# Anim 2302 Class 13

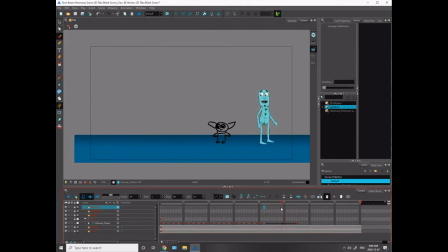3029s
Yeah, if you're going to the malls, I would definitely not go on the weekends if you can avoid it. Try to go on the weekdays. Avoid those COVID hot times. Hot times for COVID weekends.
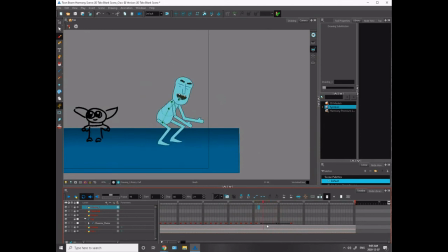3045s
Whee! Okay. So I want him to come out of that really slow and then have a real slow out here. So it's going to be a slow out followed by a slow in. No, slow in?
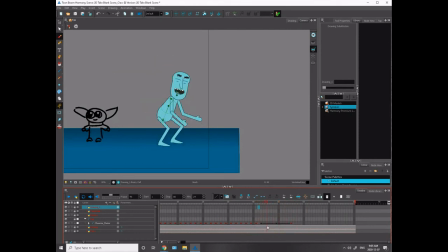3061s
Yeah, a slow out followed by a slow in. So it'll be slow, fast, fast, slow. Okay, so it'll feel like a bit of a pendulum.
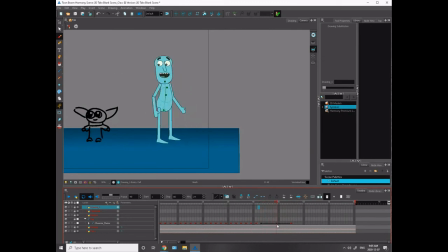3077s
Pendulum. Yeah, yeah. This would be the slow part, and then the fast part, and then the slow part.
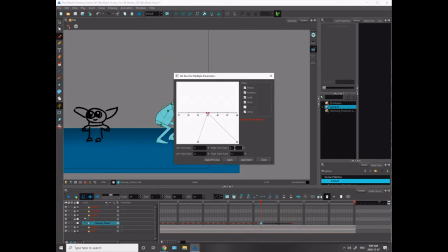3082s
Yeah, that makes sense. It is like a pendulum. Stop doubting yourself, Brian. 55.
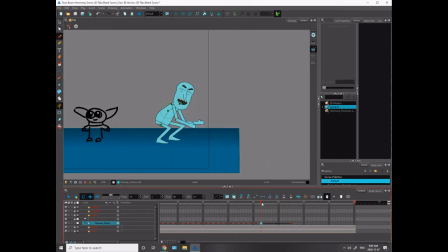3089s
Apply. Close.
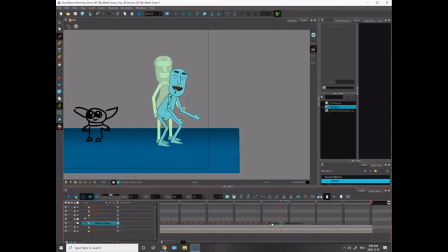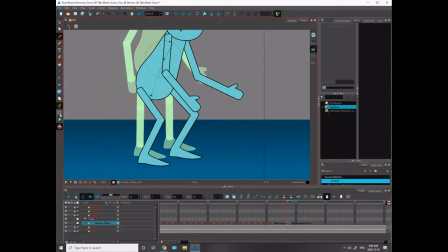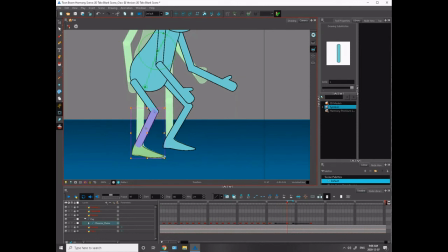Okay, correcting those knee joints. I make sure those knees are working.
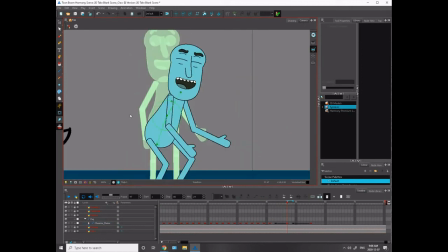3143s
Knees. Yeah, the bee's knees.
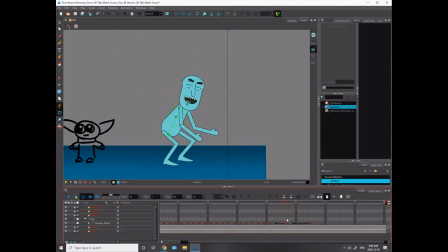3150s
Okay, so you can see he's going to be coming up pretty fast here, which I'm fine with. I want that arc to work when he comes up, so let's just take a look at that. Make sure that's working decently.
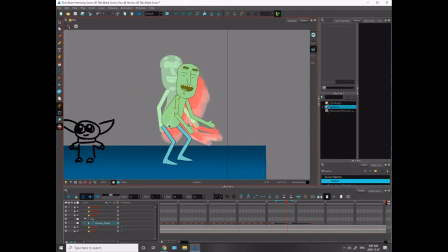3167s
And it's not. Let's bring that out here so he has a bit more of a nice arc.
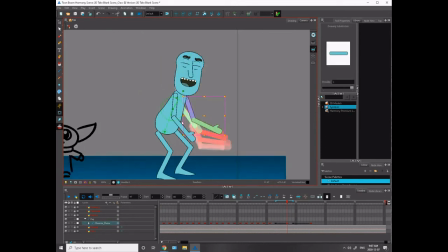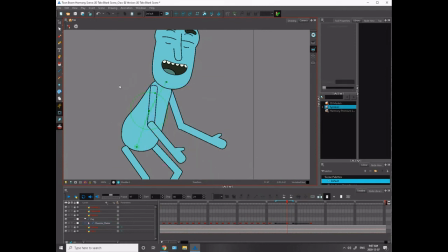And again, looking at those joints, see the elbow is busted right there. You can see that little hump.
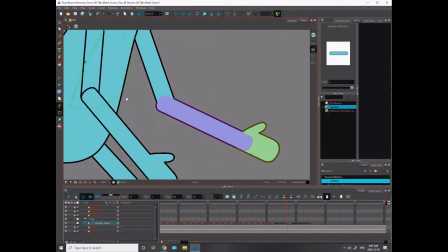3189s
Do the hump to hump. Do the hump to hump. Hump to hump.
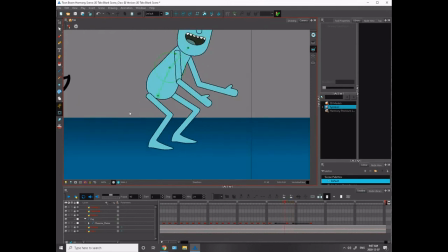3200s
And when you correct the arc, you're going to have to correct the legs to make those continue to work. So obviously this leg is going to need to straighten out quite a bit to now match that. Ooh, fart. Match the angle that I had earlier.
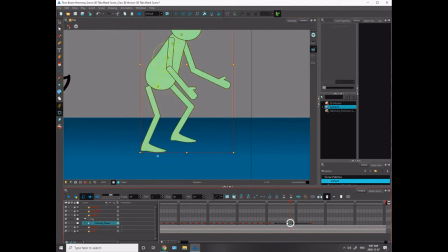Okay. Oh, my Lord.
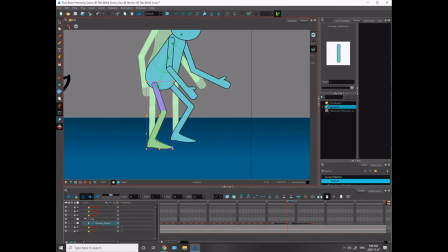3228s
I guess if I was to buy a Cintiq today, don't buy one that is now, God, when did I buy this? 97? Yeah, my Cintiq is like older than, it's the same age as my oldest niece, 13.
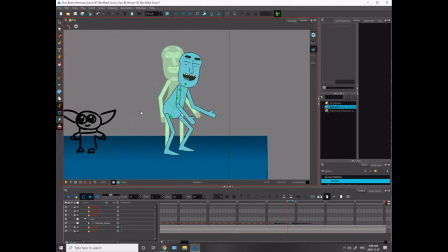3248s
Is that true? Can that be true? I graduated 2004. When did I buy this? 2007, 2008?
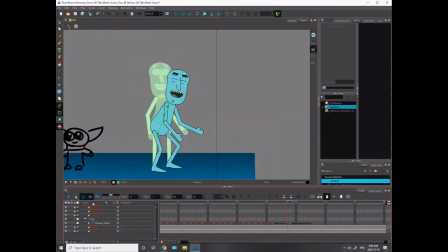3259s
My Cintiq's very old, so the drivers don't work, and it's driving me bonkers. It doesn't work in Toon Boom.